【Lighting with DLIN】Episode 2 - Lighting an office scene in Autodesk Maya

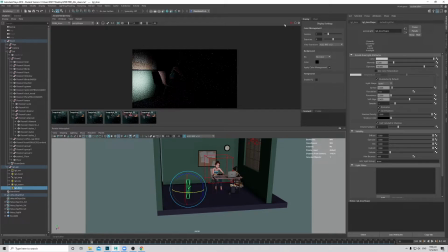1498s
Okay, probably I can reduce my spread even further to see what it gives us. Okay, not too bad. Okay, okay, say something like that, and I want let's try a bit of softening.
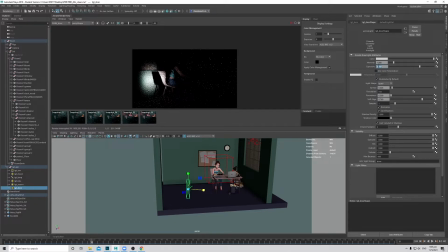1518s
Okay, exposure wise is too bright definitely, so maybe 8. Then I want it to be a slightly bigger. No, can be bigger. Okay, not bad. Maybe a bit bigger and angled down just slightly, so it hits the floor as well.
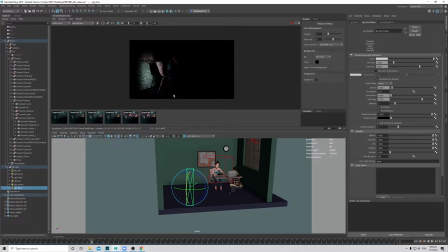1538s
Okay, maybe something like that. So it serves like a half open door which light leaks in to the scene. If I view the full image, cool. Okay, thus adds a nice touch of details into the scene.
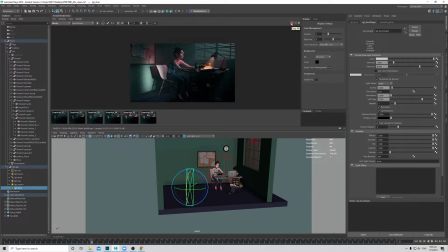1554s
And then now we can use this light source here to pretend that, oh no, because the light hits the wall and it bounces back a bit onto the character. So then now we can add a rim light onto a character.
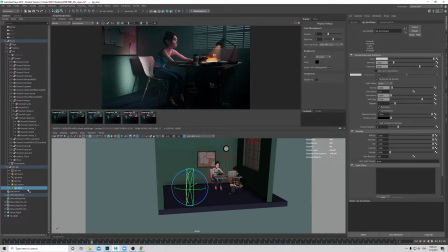1569s
So I can just technically just duplicate this door light and change the naming to a rim. Of course, you rename your AOV. Then go to render settings, create a new AOV for it.
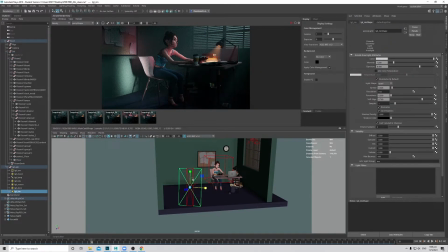1586s
Okay, so this rim light, we want to reshape. Of course, we don't want this round shape, and then slightly smaller.
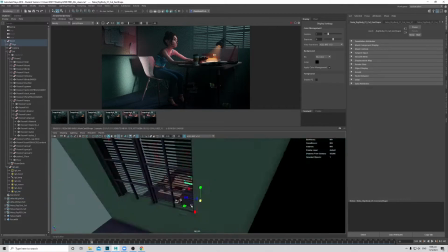1595s
Look through the light, select a character, and angle it back onto her, something like that.
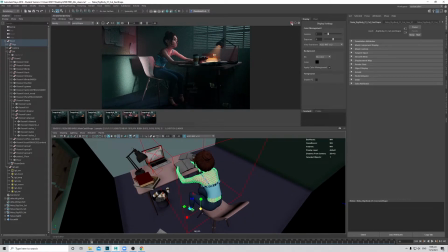1604s
Okay, then okay, test render.
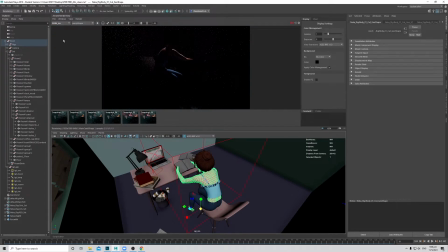1611s
Cool. Then now if we look through the AOV, the rim, it does give a bit more, but I don't want it to hit so much on the hand. Actually, I want it to hit the back of her just subtly. This is definitely too bright for my taste, so we will reduce it.
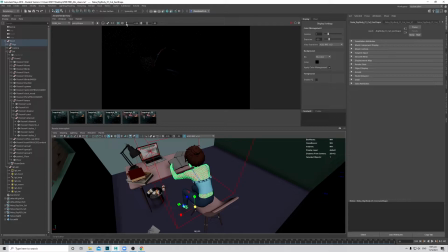1630s
Probably just a very subtle bounce that we can just separate her out from the background.
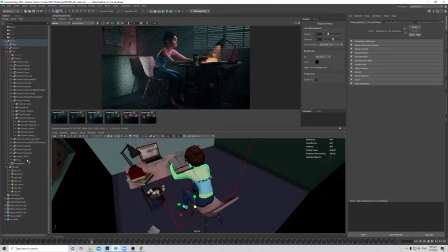1636s
So maybe a 2.5 stops reduction. So go to the rim light, go to exposure. So minus 2.5, so that will be 6.5. Okay, render again. Okay, still resolving.
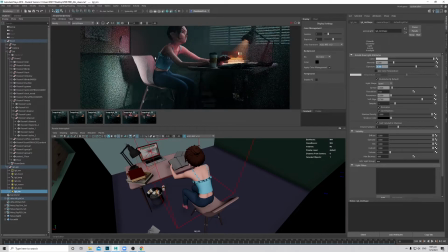1657s
Yep, probably it's still a little bit too bright. It feels like it's a bright light source behind. Maybe just put it to 5. Okay, I just want it to feel like a subtle bounce that helps to separate her from the background now.
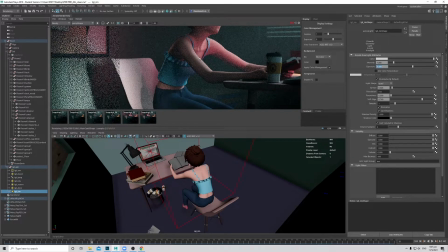1673s
So okay, maybe this value it's okay.
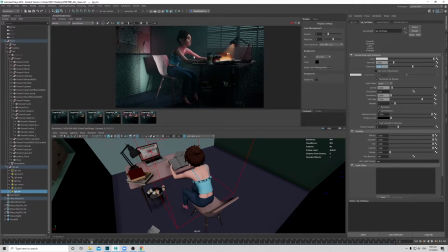1676s
Of course, you guys can rebalance it however you want to the scene to make it feel better. Still feels a touch bright as well. Okay, let's just try for exposure.
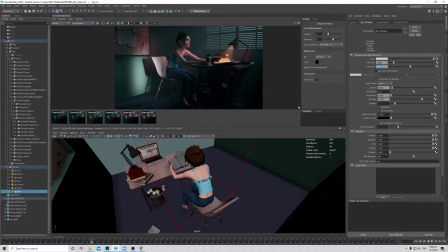1688s
Okay, instead of keep rendering, I will just take a screenshot here, and I'll move on first, and then later we'll rebalance everything once we um finalize our lighting.
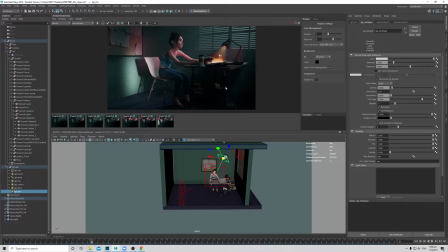1704s
Okay, so now we have this rim light. Okay, then the last thing that I want to add on is you see that probably because we can't see the whole shot, we can imagine that there's the window is extended further, and then that will leak some lights in,
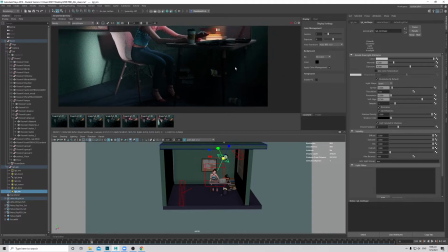1720s
and it can give a bit more shaping to the table and also some of these props at the bottom.
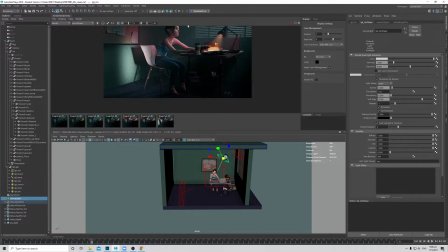1726s
So I will add another area light, and we'll call this the kick light. Then we'll put it into the group. Okay, so now this will be our kick.
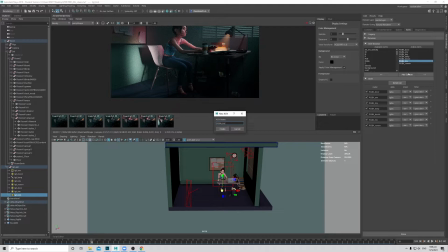1739s
Create a AOV for it. GPA, it's called kick. Okay, we just give it
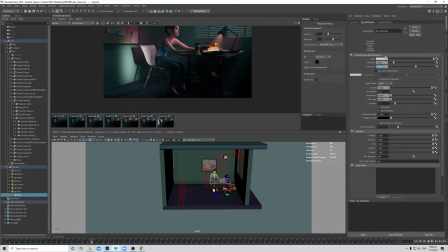1749s
a exposure value. Just try a 10 first. Give it a cool light. Then look through this light. Oh wait, before that, just make sure your light size is correct. If your light size is really small, it will just give you a very harsh shadows and it will not look natural in a night scene.
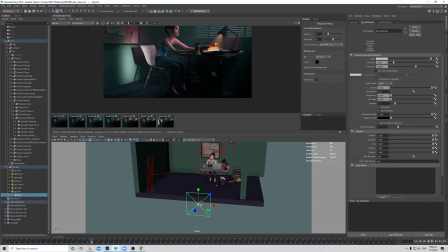1768s
Okay, so something big. Then look through the light.
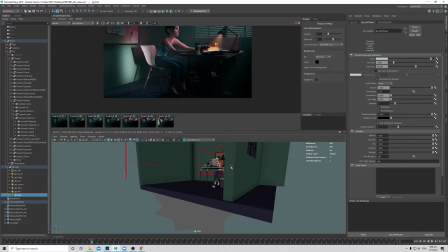1774s
Then we want to position it somewhere here so that
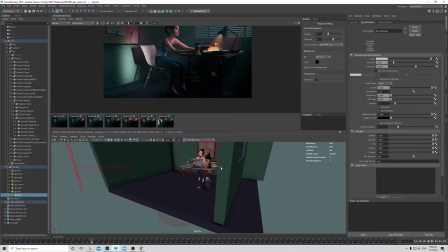1779s
it gives a bit of the shaping onto our dustbin and the table. And of course, all the legs on the table will get a bit of more shaping. Okay, maybe something like that. Let's try it. Okay, again, remove the volume. So
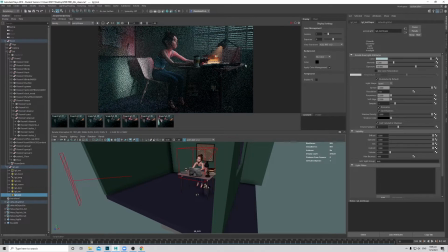1797s
the thing about having the volumes in your main pass is you always have to make sure that all the lights that you don't want to contribute to the volume has to be turned off. And yeah, sometimes you'll just forget, and all the the volumes will just stack up, and you'll end up with a very hazy environment, which you don't want.
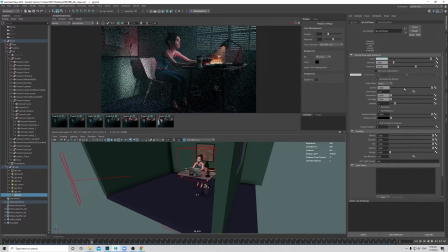1817s
Okay, so turn off that. Okay, probably I want to reduce the spread just a little bit as well.
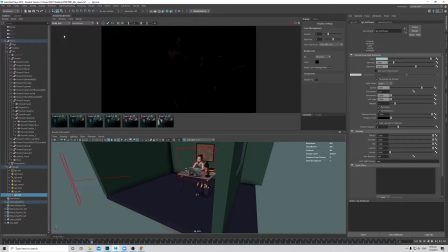1823s
Okay, go to the kick AOV. Okay, render is too dark. Okay, if I expose up, oh, I do see some nice shaping that it gives onto my set and the table. So probably try a 2 stops exposure up, so 12.
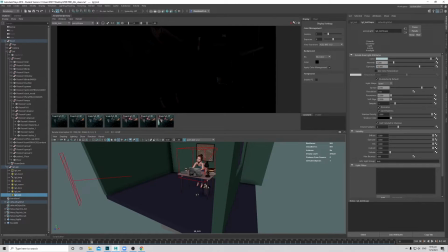1844s
No, I haven't pressed enter. Okay, so 12. Then probably I want the spread to be lower.
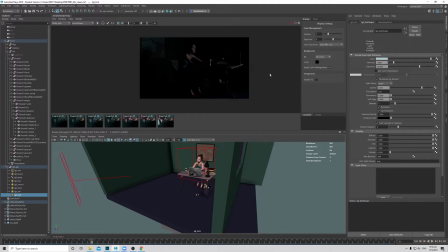1850s
I don't want it to hit the face anymore or the back of the board. So I'll just reduce the spread. Now it will become really bright. Come on, if I reduce like that. Okay, so that's something.
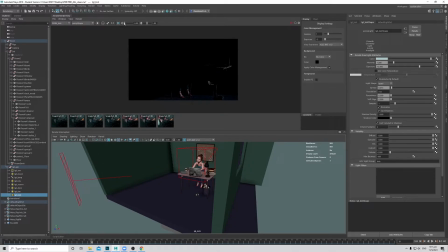1869s
Of course, too bright, so we'll reduce the exposure down by 5, maybe 4.5, so 7.5. Okay, so it does give a bit of shaping onto the tables and the dustbin that we want.
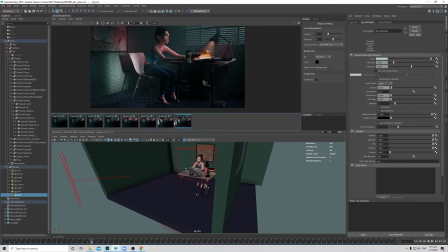1889s
So now if I save this and we preview this and the previous, you see that it does adds a bit more interest. But this now feels very artificial when the legs get brightened up like that, right?
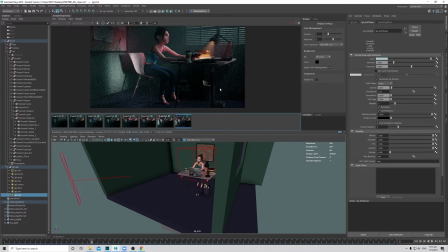1902s
So it feels like there's a light source here, which we don't want it. We just want to feel a bit more shaping onto the dustbin and the tables. Okay, so first what we'll do is we'll reduce the exposure slightly. So pause this. So 7.
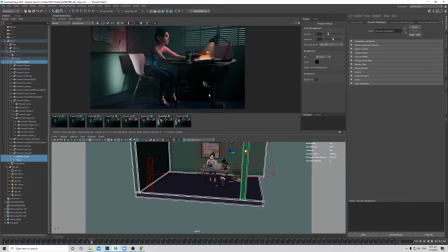1919s
And then what we want is, okay, since we are happy with the shaping that it gives onto our props, so now we can select the light.
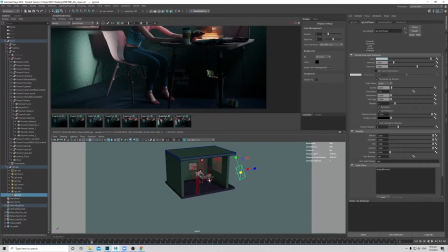1928s
Okay, again we'll just add a blocker, and we want to block whatever is behind
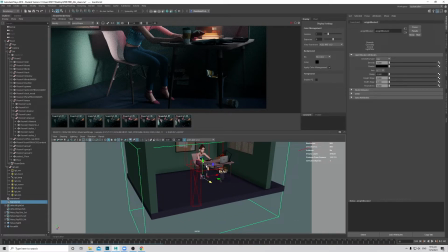1938s
from the bin onwards. Come on. Okay, so just make it smaller so we can see where is it.
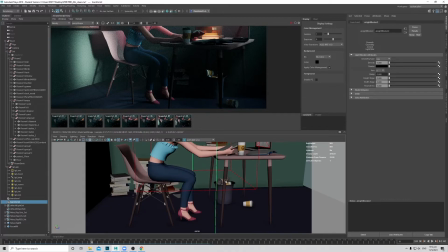1953s
Okay, okay, something like that. Okay, forward a little bit.
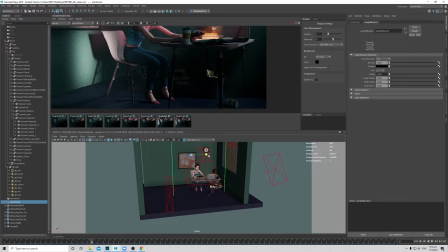1961s
Okay, and of course we want to make it bigger, and of course give it a bit of softening, so we don't want a harsh cut off later that we feel on the blocker.
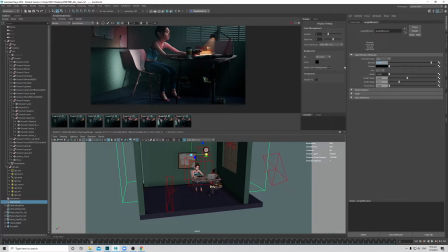1974s
Okay, so now we want to block maybe 90% of the light, so 0.9. So render again. Okay, so now this and this. So now you see that I accidentally blocked my bin as well.
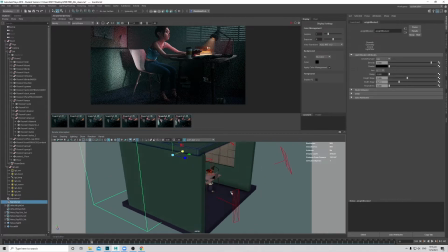1989s
So let me just wireframe. Come on, swap.